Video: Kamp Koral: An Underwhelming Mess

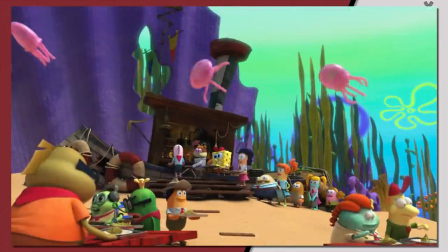[8:15]
So at this point, even if you weren't going to watch, you probably won't watch.
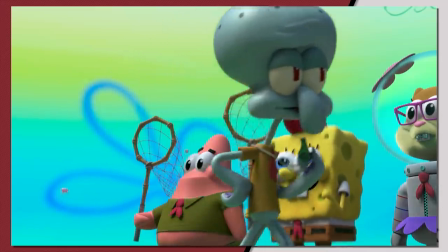[8:20]
And if you were going to watch, then you would have regardless of whatever that tweet would have been.
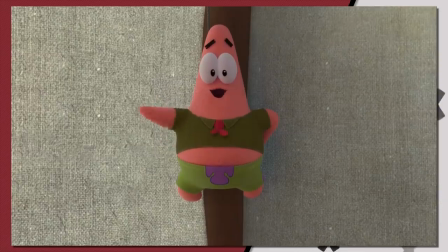[8:25]
But if you're on the fence about this, and one of your biggest sources of contention is if Hillenburg would have wanted this,
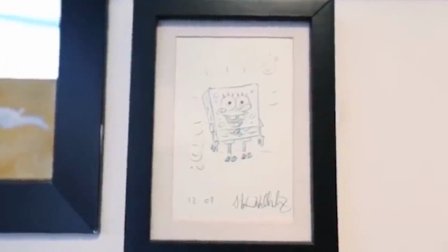[8:31]
you have to understand that you have to become comfortable with the fact that you won't know and whether you do or don't watch don't have that be what you think about
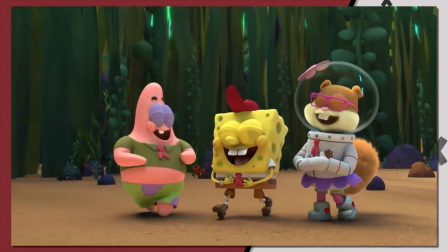[8:40]
when you think about him he's done so many other things that we don't have to use them as this club of morality so i really hope that everyone who has subtweeted about this and about myself that a lot of you are holding your interpretation of a man who has passed away's perspective alongside a team who may never fully finish grieving about this man as your morality shield. And that's really disgusting. Now, that being said, the show really isn't that great either.
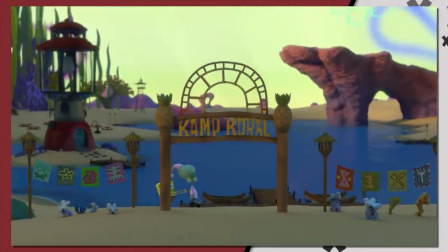[9:08]
And I don't need anything other than this episode to show you so.
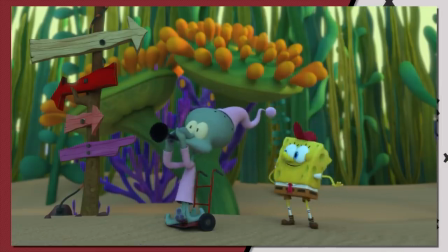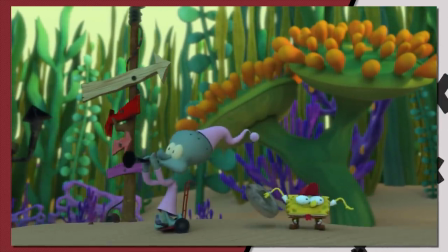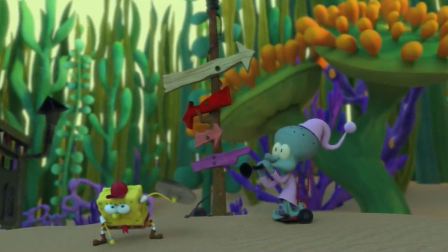[9:21]
As much as I think the animation here is functional, it's rather unspectacular, and get used to that word.
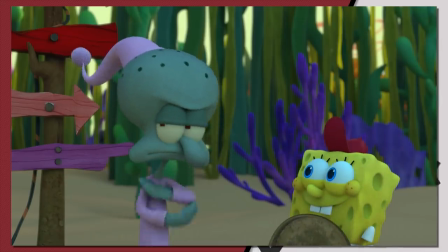[9:27]
In fact, pretty much everything here works at the base level, but it isn't really that great.
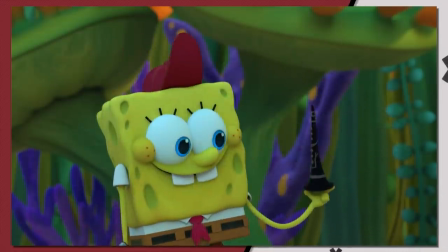[9:32]
It's not something that you would hold in a high regard or showcase as spectacular pieces of animation, even for television.
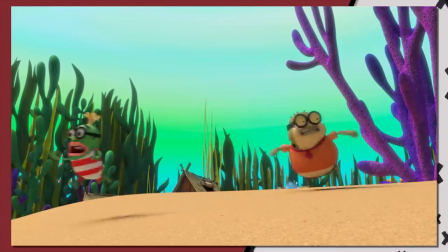[9:40]
Even when it comes to something that's considerably harder, like how they deal with fluids. Not really that impressive.
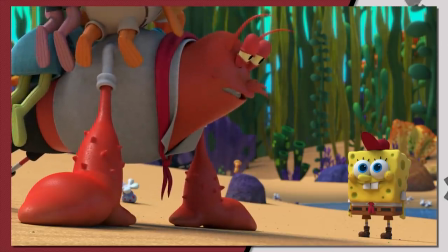[9:46]
It's still kind of meh. In fact, one thing I don't understand about all of this is why is everything so dark?
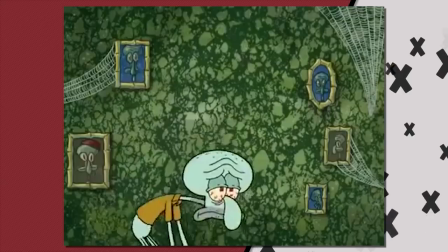[9:51]
And no, I don't mean dark, like are you happy now dark? I mean dim.
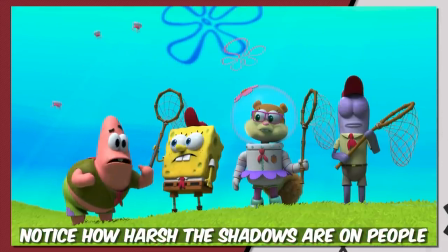[9:56]
Like I get it, you place these underwater giant flora to simulate the feel of pine trees or whatever trees around the camp. but camp isn't
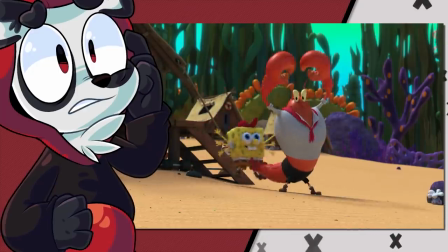[10:04]
generally known for being such a dim place like i don't know where their lighting source is and whatever program they use to model all of this stuff but
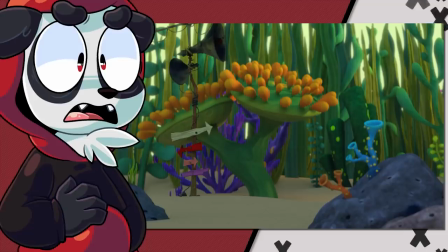[10:12]
it really makes everything feel like it should be lit a lot better like they should add more lights not only that but the backgrounds feel lifeless maybe
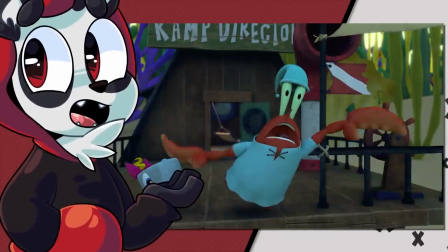[10:20]
it's because of the fact that they don't move but i see that they tried to salvage whatever happened here i mean changing the colors was a
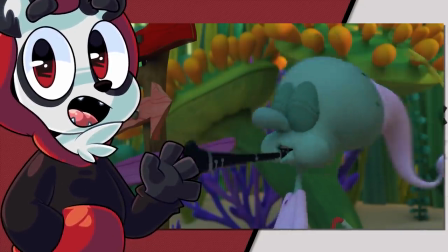[10:27]
good move but they don't feel right and i think a lot of that has to do with their unmoving nature a lot of this just doesn't feel right.
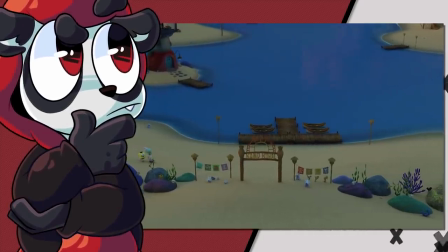[10:34]
It could be because it's now, and I have to get used to it, but for right now, I don't know.
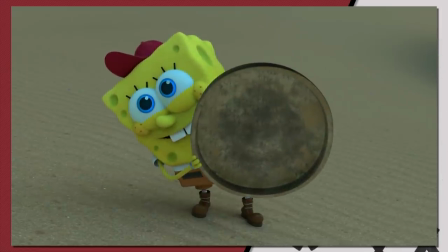[10:39]
But what I do know is we see a lot of returning castmates at Camp Coral like Larry,
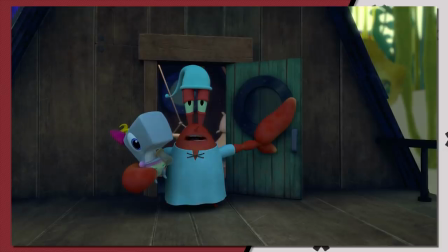[10:44]
Bubble Bass, Kevin, Mrs. Puff, and Camp Master Krabs, and his daughter Pearl.
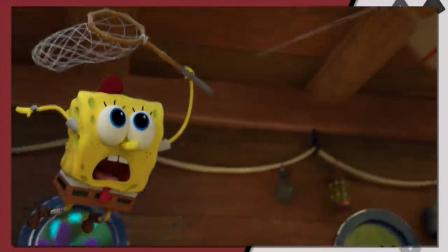[10:49]
Let's hope that Mrs. Puff and Mr. Krabs aren't a thing, or else this love story they have is going to be really messed up. Even Plankton here, and he's the cook?
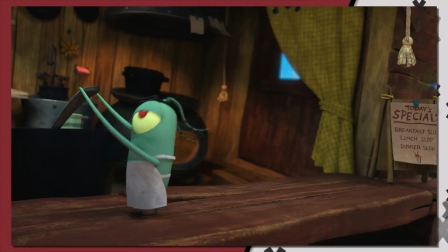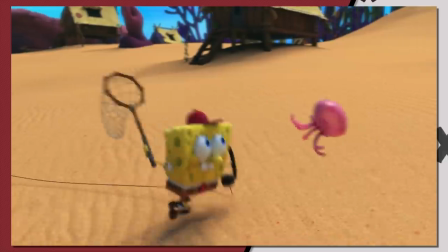[11:05]
One little change about all of these characters is that they're all shifted towards meeting the roles of what they will be for camp.
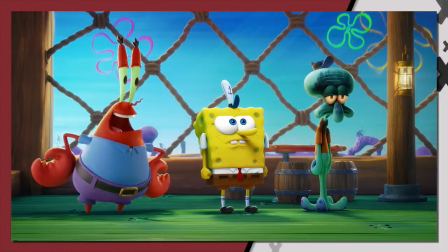[11:12]
So like for example, while Squidward would generally be against doing any kind of work, even if it's for crabs without more pay,
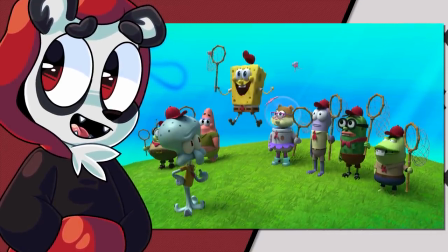[11:19]
here he seems to be rather complicit with everything within the first episode.
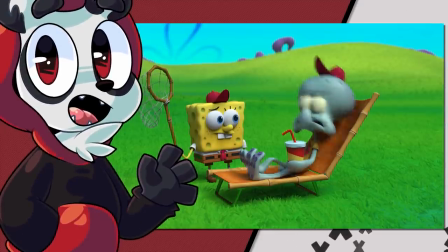[11:24]
Not exactly liking everything that goes on, but he's just not walking out of frame and thus he's not going to handle the rest of the episode.
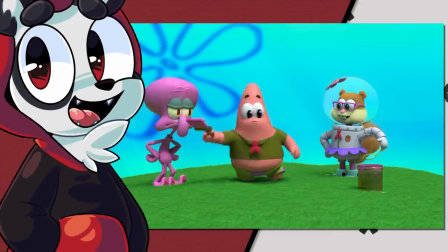[11:31]
Sandy isn't treated like a low-key outsider either. Alongside Patrick, they seem to mingle and coexist with the rest of the camp quite well.
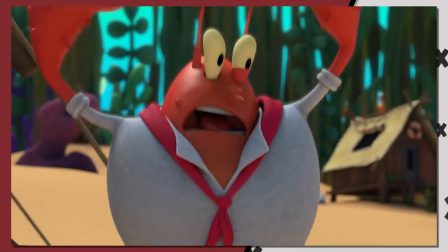[11:39]
Larry and Mrs. Puff being workers at the camp also, I guess, makes sense,
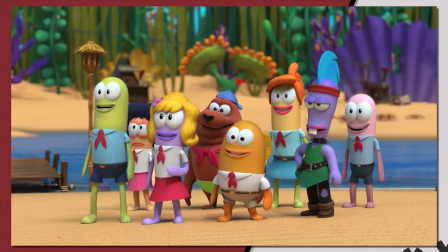[11:44]
but they've taken a backseat within the first episode, more so Mrs. Puff, but both of them retain sort of an interesting perspective of their characters.
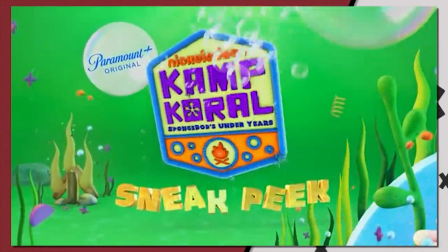[11:52]
So then we get our first look at Camp Quirrell, which I talked about here, and I won't double dip,
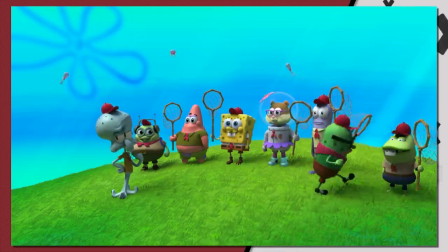[11:57]
but essentially they tell the same joke twice, and it's the worst kind of Spongebob joke. Basically, they dingle a carrot in front of you of what you think is going to happen next,
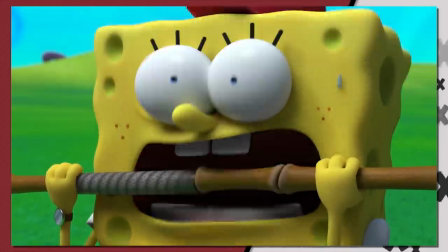[12:06]
but then they take it away just to pad out the time, and they keep doing that back and forth and back and forth.
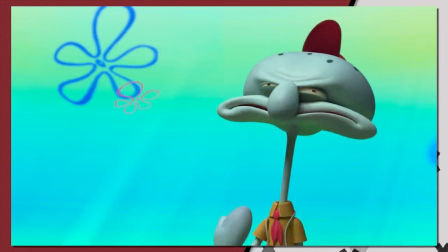[12:11]
And once they're ready to give it to you, they'll scold you for not wanting it sooner. Like, for example, here. Patrick goes away, comes back, goes away, comes back, goes away. I already want to turn this off.